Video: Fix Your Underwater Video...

Now if you don't know what that is,
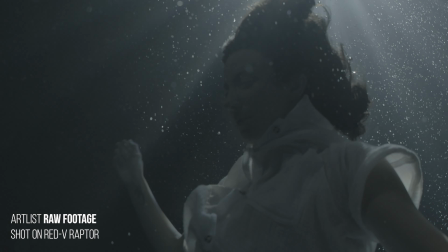log footage is known for looking a little bit flat because it is almost unprocessed and that is making it ideal
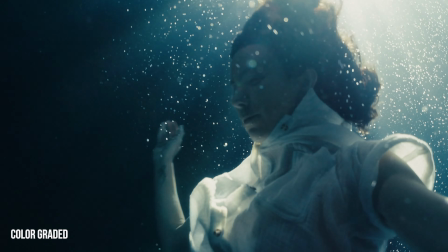for color correction practice because this kind of image carries a ton of information and that makes it ideal for color correction.
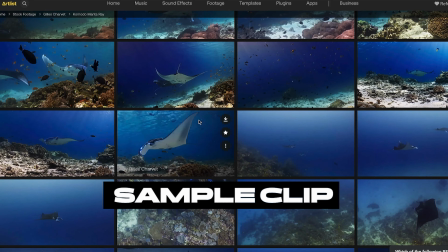Now in my opinion professional color grading is quite intimidating for a lot of people including myself
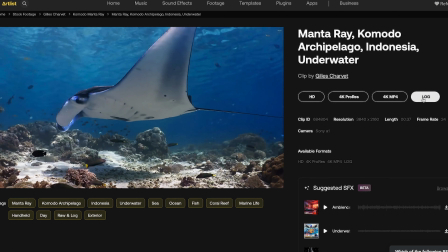but in the context of underwater footage it's only about knowing a few key adjustments.
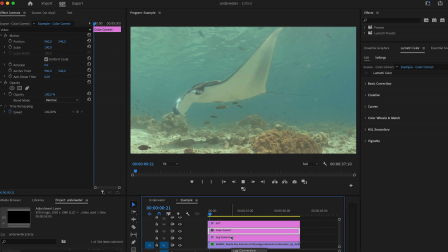So let's jump into Premiere Pro and we start off with a clip looking a little bit greenish.
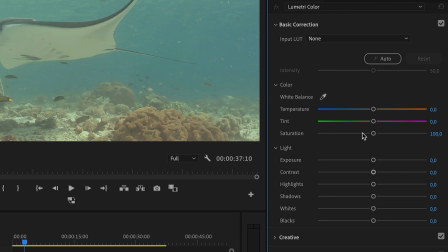Now this is where the Lumetri panel becomes interesting in Premiere Pro.
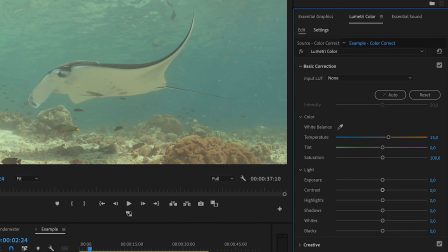So the first thing that I have to do is move the temperature slider and dragging this a little bit towards the orange is going to add a lot of warmth back into the clip and that is basically countering that green tint.
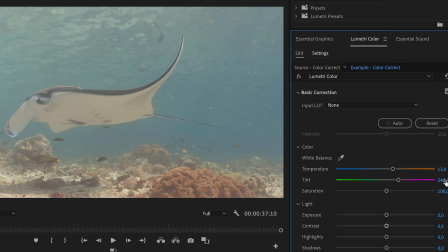Now if it moves a little bit towards cyan you can rebalance that and move the tint slider towards magenta and that will basically bring back the blues.
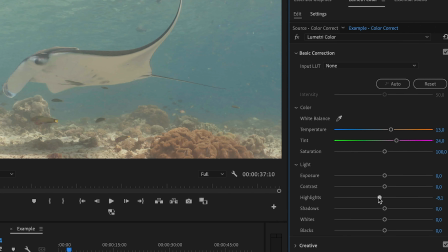Now for detail and contrast I generally like to lift the shadows and dial down the highlights and this step brings back details and information in an image.
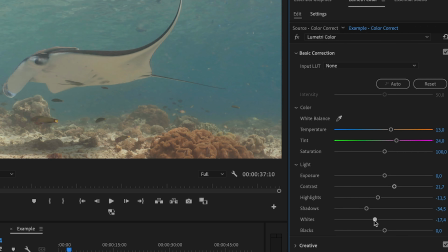Next you can tweak the whites and blacks a tiny bit which enhances the contrast even further without losing the natural feel of the scene. And last but not least I like to apply a little contrast boost and that looks pretty good so far. An alternative way to do is using the curves function and basically creating an S shape.
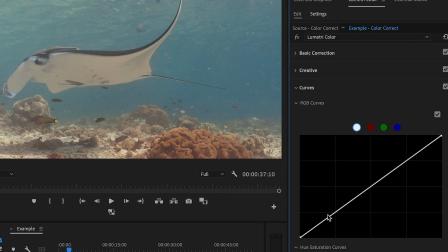So all I gotta do is click on the middle to select the mid-tones, then I click to the upper end of the curve to select the highlights and lastly i click on the lower end to select the shadows so as you can see this makes the image a little bit more contrasty
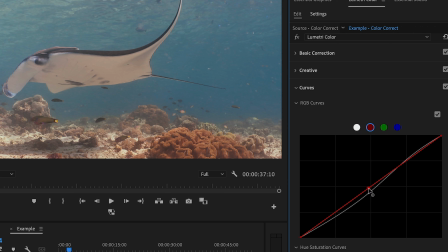it's kind of what we want underwater and you can also select individual color channels that will impact the color cast in your image quite a bit now reds tend to be always off underwater because of the light absorption so i select
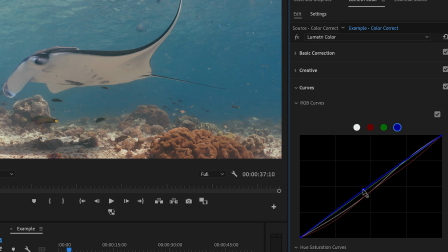that channel only and I pull that down a bit to recalibrate the reds across the entire image and lastly I select the blue channel and I pull that up a tiny bit to compensate for the color cast. Now in the last step we can apply a lot to make the colors a little bit more cinematic.
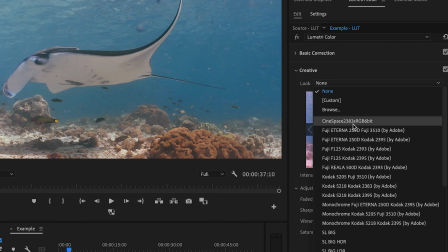A lot is basically a color preset for video which gives like a distinct cinematic look to your
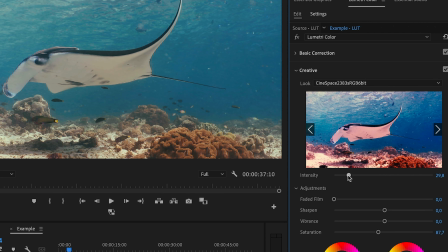footage and you can either use one of the built-in ones in Premiere Pro or get a third-party one,
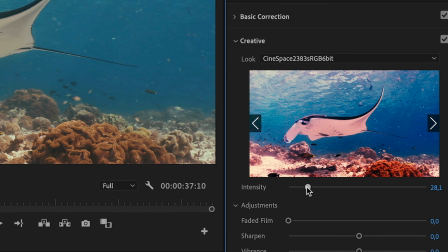it doesn't really matter. And generally speaking, I tend to go not overboard with the intensity because otherwise it tends to feel like a little bit unnatural.
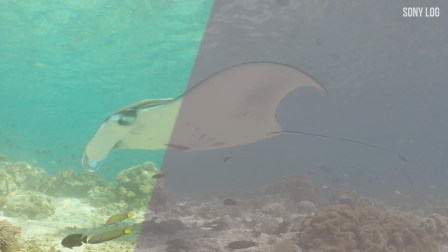And once you've found something that suits your taste,
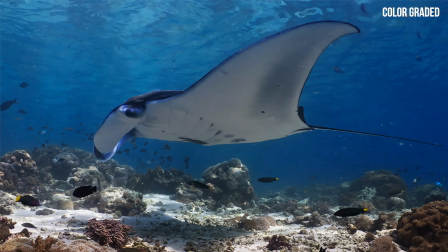have a look at the final product and you see that the footage successfully went from flat to cinematic. So if you're keen elevating your video content, I highly recommend checking out Artlist.
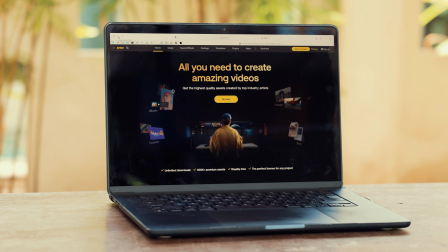They are not just about stock footage and LUTs. They also offer an incredible selection of music that could be like the missing piece in turning your videos from good to like truly good.
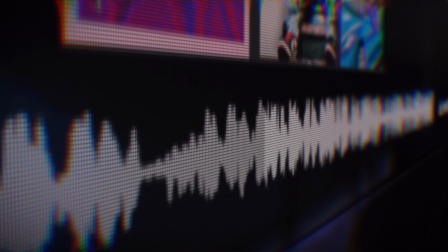So whether you're looking for a song to set the mood or better visuals to complement your existing footage, Artlist has got you covered. They've got your back.